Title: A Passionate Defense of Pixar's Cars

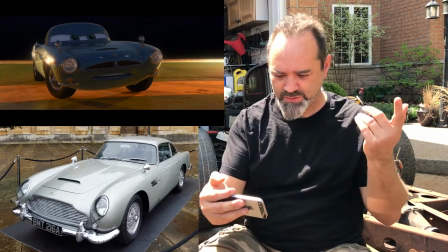(7:50)
DB5. five okay that's the james bond one okay be embarrassed
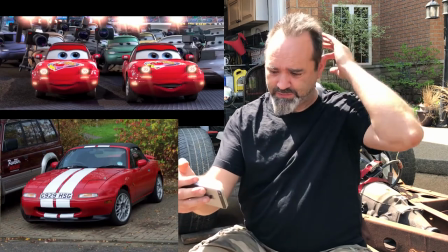(7:54)
if you don't get this one are they obviously mazda mx5's miatas or ullis road stores as
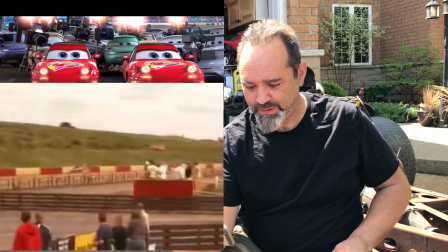(7:59)
they call them in japan instead of a picture i'll just show the video of you making one explodes
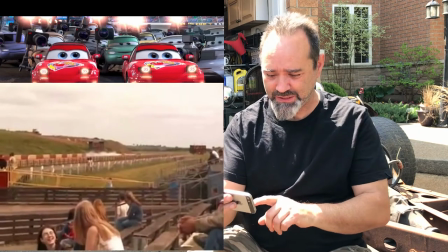(8:03)
best car in the world okay next yes
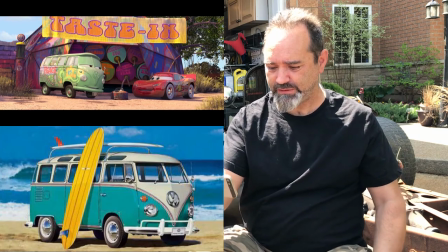(8:09)
okay that's a v-dub camper van used by surfers in california all the time okay so you got three and So I didn't get anything for the blue car because I couldn't remember the name? That's not fair. Okay, next. How's that not fair? You didn't get the answer. Yeah, but I knew what it was. I'm just bad with words. Compare this to other car or racing media aimed at kids and it's actually quite rare.
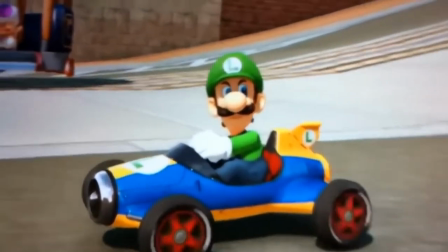(8:35)
Hot Wheels or Speed Racer or Mario Kart all use exaggerated and completely unrealistic designs, which puts cars in a unique place to do something interesting.
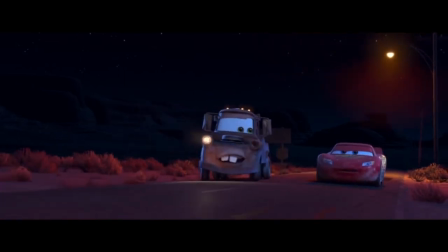(8:43)
Again, I don't know if this is a real thing outside of car communities, but cars have personalities.
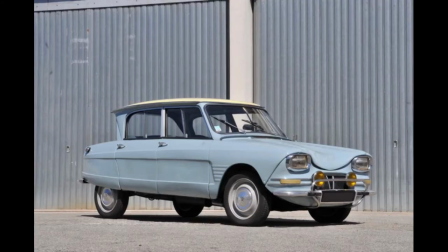(8:49)
In the real world, I mean. People name their cars and asylum personalities, for sure, but beyond that, culturally,
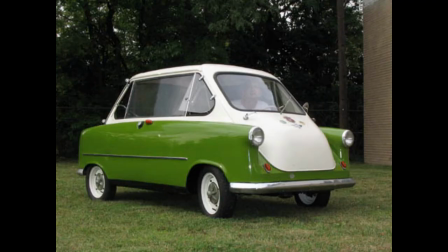(8:55)
we know things about a car by what make it is, how old it is, what style it is, what's underneath the bonnet.
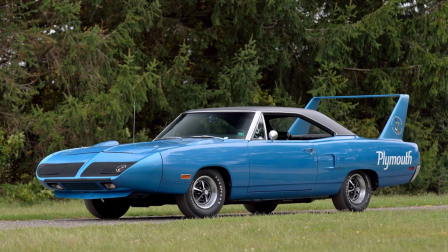(9:01)
Let's look at this 1970 Plymouth Superbird. Just by looking at it we can infer things about it. It's old, but not ancient. It's an American muscle car, a group we generally associate with cowboy hats and country accents. We gently give muscle cars male names because they're big and angry looking, but the Superbird is a gentler sort with its sweeping front end here.
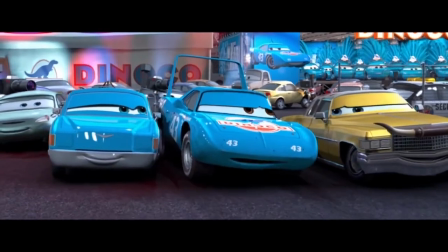(9:19) Well Tex, you've been good to me all these years. It's the least I could do. Whatever happens, you're a winner to me you old daddy rabbit.
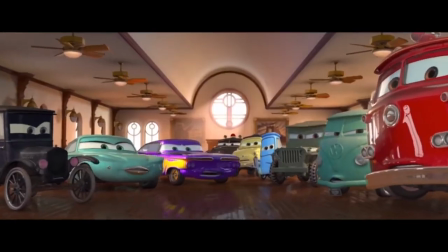(9:27) Thanks dear. Wouldn't be nothing without you.
I think when people complain about the bad character design in these movies, this is what they're not seeing.
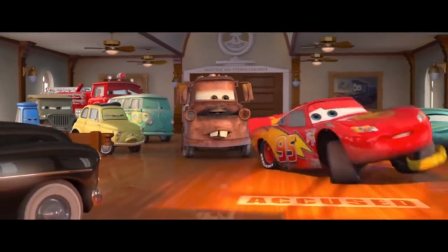(9:34)
The cars aren't chosen at random, they're personifications of how we imagine these cars to be in real life.
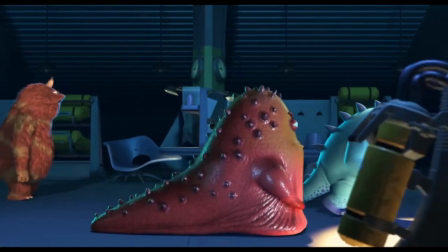(9:40)
It's not that Cars has weaker character design than the other Pixar movies, it's just a completely different approach to character design.
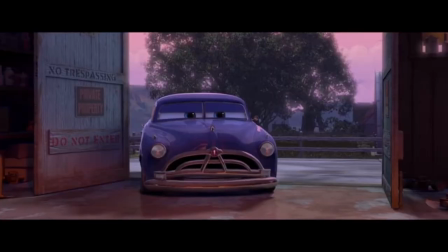(9:47)
When you picture the personality of a Big Rig, or a Porsche, or Hudson Hornet, you probably picture what the cars in Cars are.
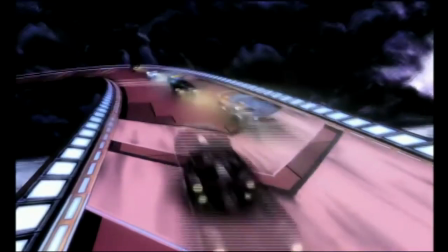(9:53)
And that's why the cars have to look realistic. If they look like cartoon Hot Wheels cars, then that real world character adaptation would be lost.
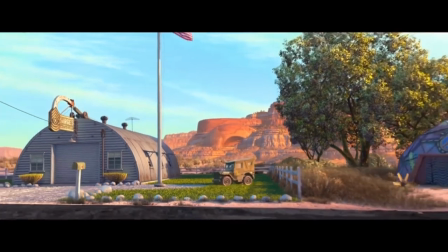(10:01)
The characters are, admittedly, simple, but simple doesn't mean bad. The characters that need more depth for the story do get more depth, namely lightning and dock.
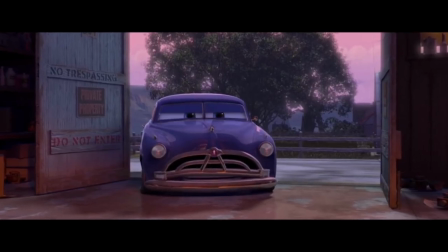(10:10)
Speaking of which, The Story of Cars is also a common problem posed, that it's too simplistic,
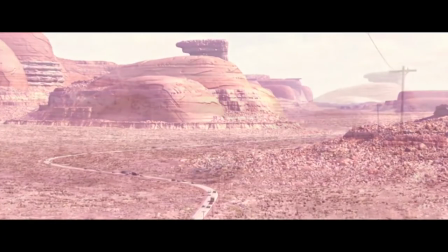(10:15)
the stakes are too low, the messaging is hackneyed, and maybe even a little bit problematic.
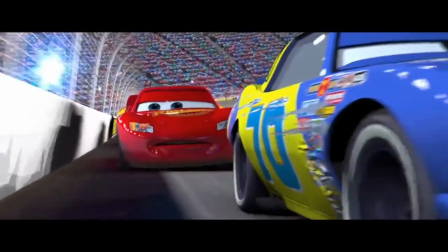(10:20)
We'll get to that. I think that all of these criticisms have some truth to them, however I don't agree that any of them make it a bad film.
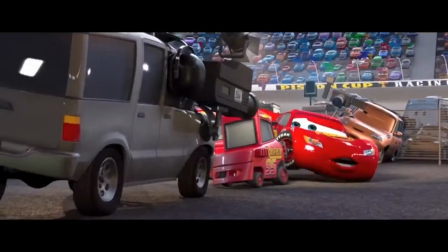(10:27)
Let's start with the simplicity problem. The Story of Cars is a good learning to become a better person.
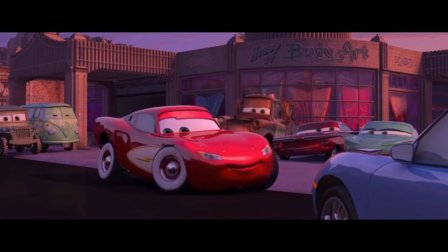(10:32)
That's pretty much the gist of it. Compared to other Pixar movies of the era, it's quite obviously a simpler narrative.
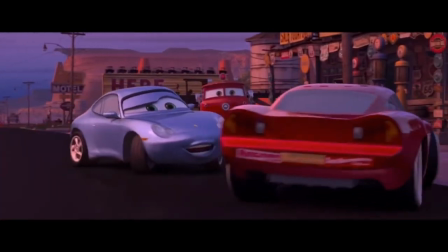(10:38)
However, I don't agree that simple makes it bad.
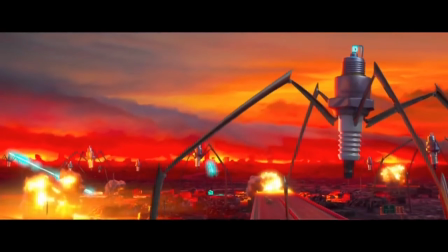(10:40)
I know I just hope to have a storm defending the character designs, but there are limits to what an audience would be able to take seriously when your movie is about anthropomorphic cars. They actually make this clear at the end of the movie when they recreate serious scenes from previous Pixar movies but with cars and it's farcical.
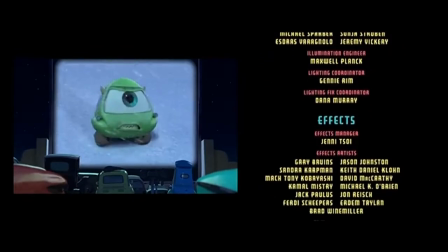(10:57) Stuck out here in this wasteland without chains! But Mike, the Boomobile's in trouble!
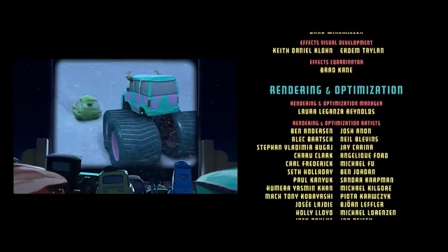(11:02) She needs our help! You're still not listening!
Or, for an even better example, watch Cars 2.
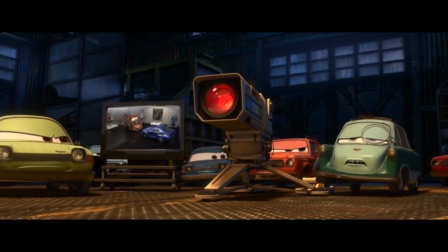(11:10) You will find the second agent and kill him.
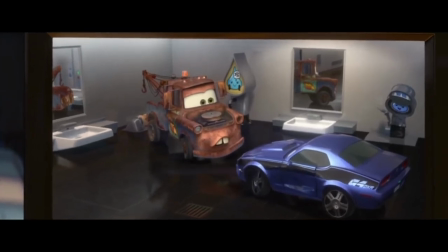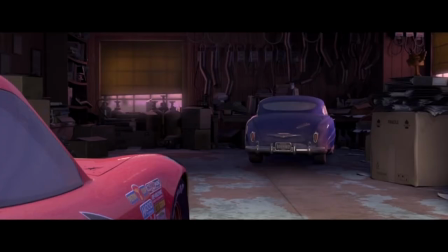(11:22)
The story is exactly as complex and deep as it needs to be, and at least in my subjective opinion, it still gives me the Pixar feels.
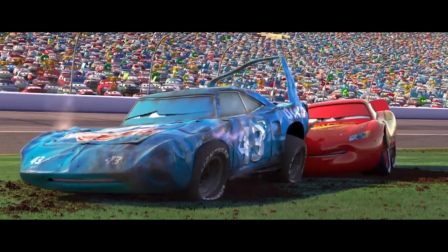(11:30)
When Lightning goes back to push the king, that's some good stuff right there. And I really don't want to pull out the it's a kids movie argument here. Wait, this is a kids movie, right?